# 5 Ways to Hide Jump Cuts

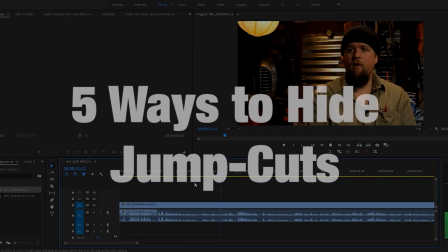Hi, this is Sohram, and in this video, I'm going to show you 5 ways to hide jump cuts.
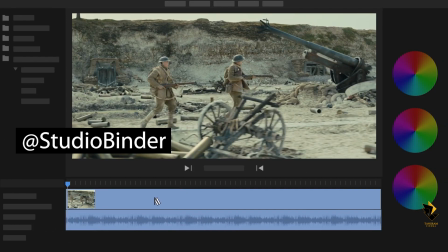A jump cut occurs during editing when we remove a part of the middle in the one continuous movement and join it again. If the subject is moving, maybe this jump isn't too bad and even helps the rhythm.
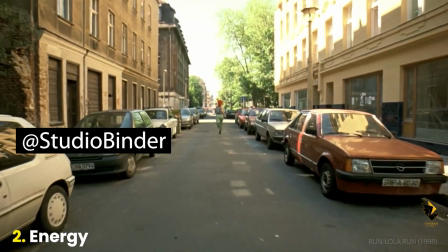However, in case like a person's speech, probably is not.
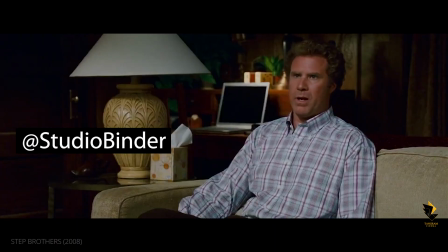In interviews, naturally, the answers are not read from the text.
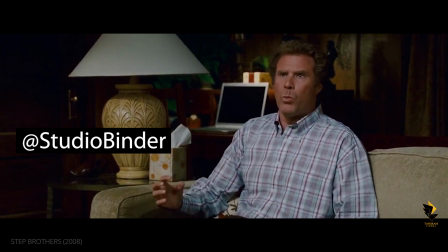As a result, the order of using the verbs is sometimes confused.
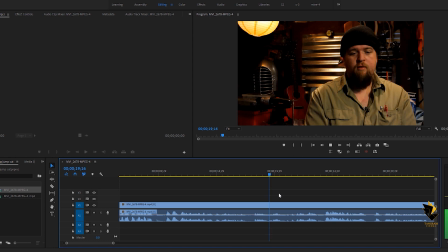The sentences are not connected correctly. There are silence and repetition of the topic, which, like a text, require editing, deletion, and modification. This will cause the image jump from one to another.
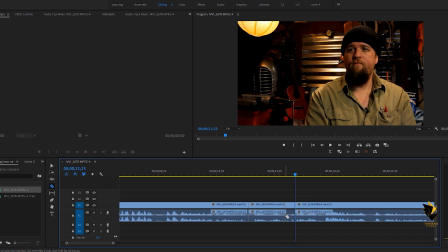For example, here I am removing the silence part and the person's thinking time. When I joined them, you can see the jump here.
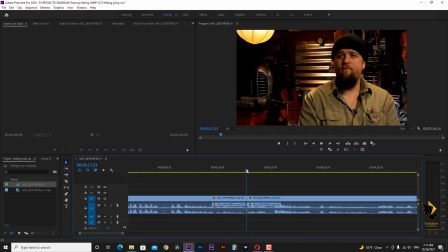If we have to hear these words continuously and see the image of the speaker, one of the things we can do to cover this jump is to change the size of one of the video clips. I select this clip that I caught, and in the effect control panel,
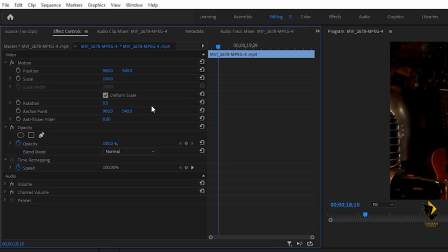in the scale section, I increase its size by 150%. This is the amount that any video can be enlarged without losing quality. Here I correct the framing in the position section, and now when I play,
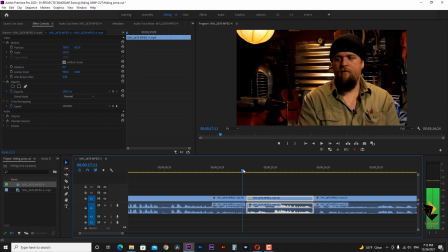because of the difference in the frame size of the clips, the jump cut becomes a match cut, and also it will connect to the next one.
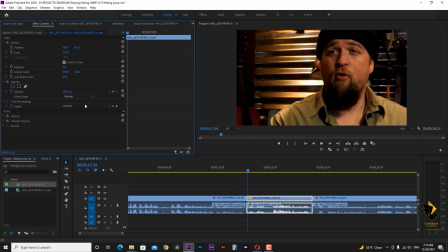We can even increase the frame size more so that the difference is greater and cause better match cut.
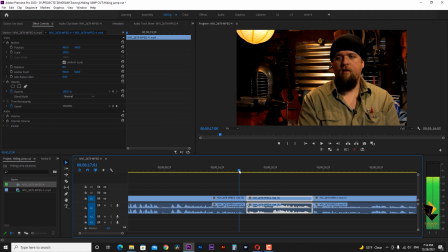In the next method, I use a transition to cover this jump.
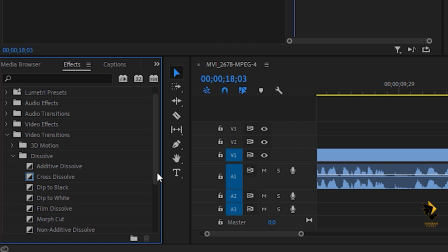In the effects window in the video effects section and from dissolve group, I add morph cut between the two clips.
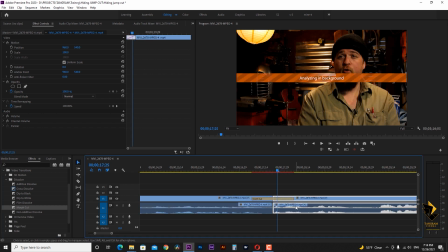I reduce its duration to 7 frames, and after analysis, it morphs the pixel in such a way that no jump is visible. Let's see it in full screen, and it works very well.
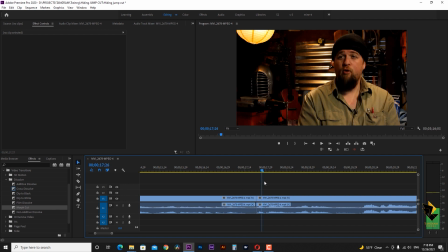Now I reset everything, and the next method to hide the jump cut is to use fade in and fade out. This technique can be applied into 2 ways. One is to use the cross dissolve transition. In this way,
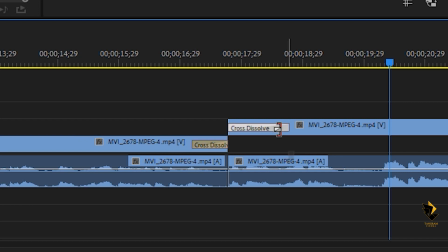I take the cut video to the second line and adding dissolve to the beginning of this clip and another one to the end of the previous clip.
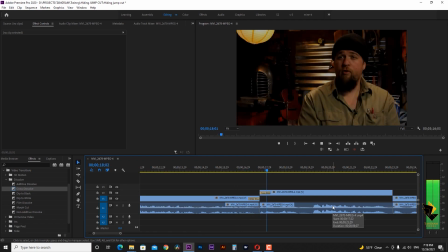I reduce the time of both transitions so that it doesn't look so long, giving a nice fade in and fade out.
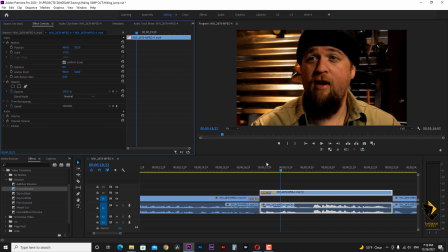We can combine this technique by changing the size of the image of one of the clips and creating more interesting cut.
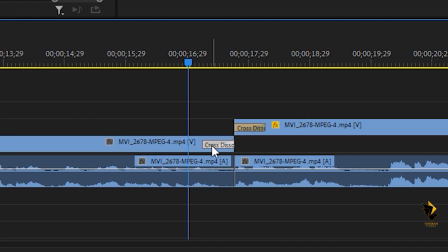Another technique here is to remove the first clip dissolve and keep only the second clip transition,
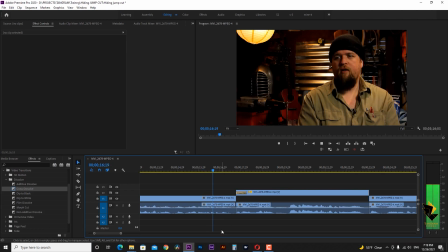creating faster rhythm like an eye-opening effect.
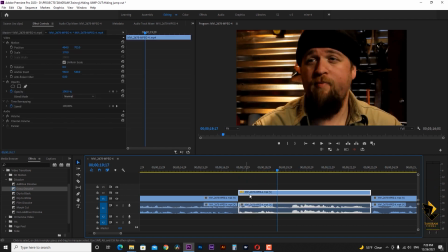The same thing can be easily done with another transition called Deep to Black. I return the cut video in the line number 1 and add a Deep to Black transition between 2 clips, and here we go.
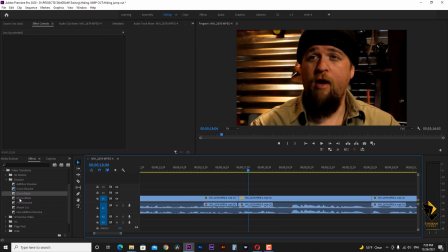Okay, the other way is that instead of using Deep to Black transition, we can use the same item listed below,
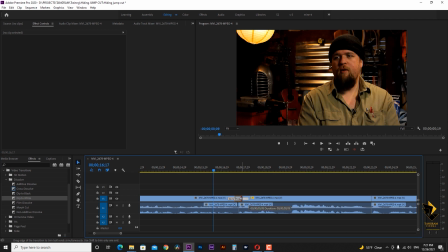and that is Deep to White, which fades the image to white and brings it back from it.
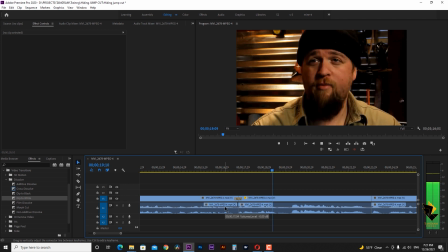When we reduce its duration, it works like a flashlight.
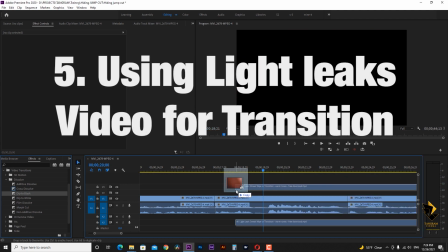And the last method is to use videos that lights hit the lens, known as light leaks, as a transition.
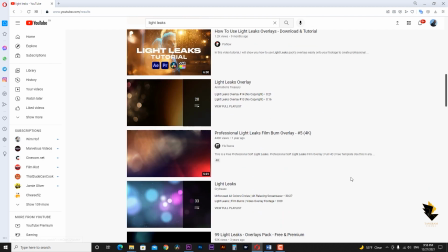In this way, I choose one of these type of videos and put it in the second video line.
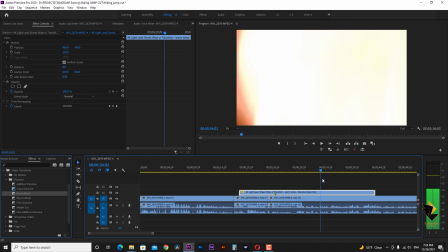We need the part where the image starts from the darkness and then light fill the entire frame until it goes back to black.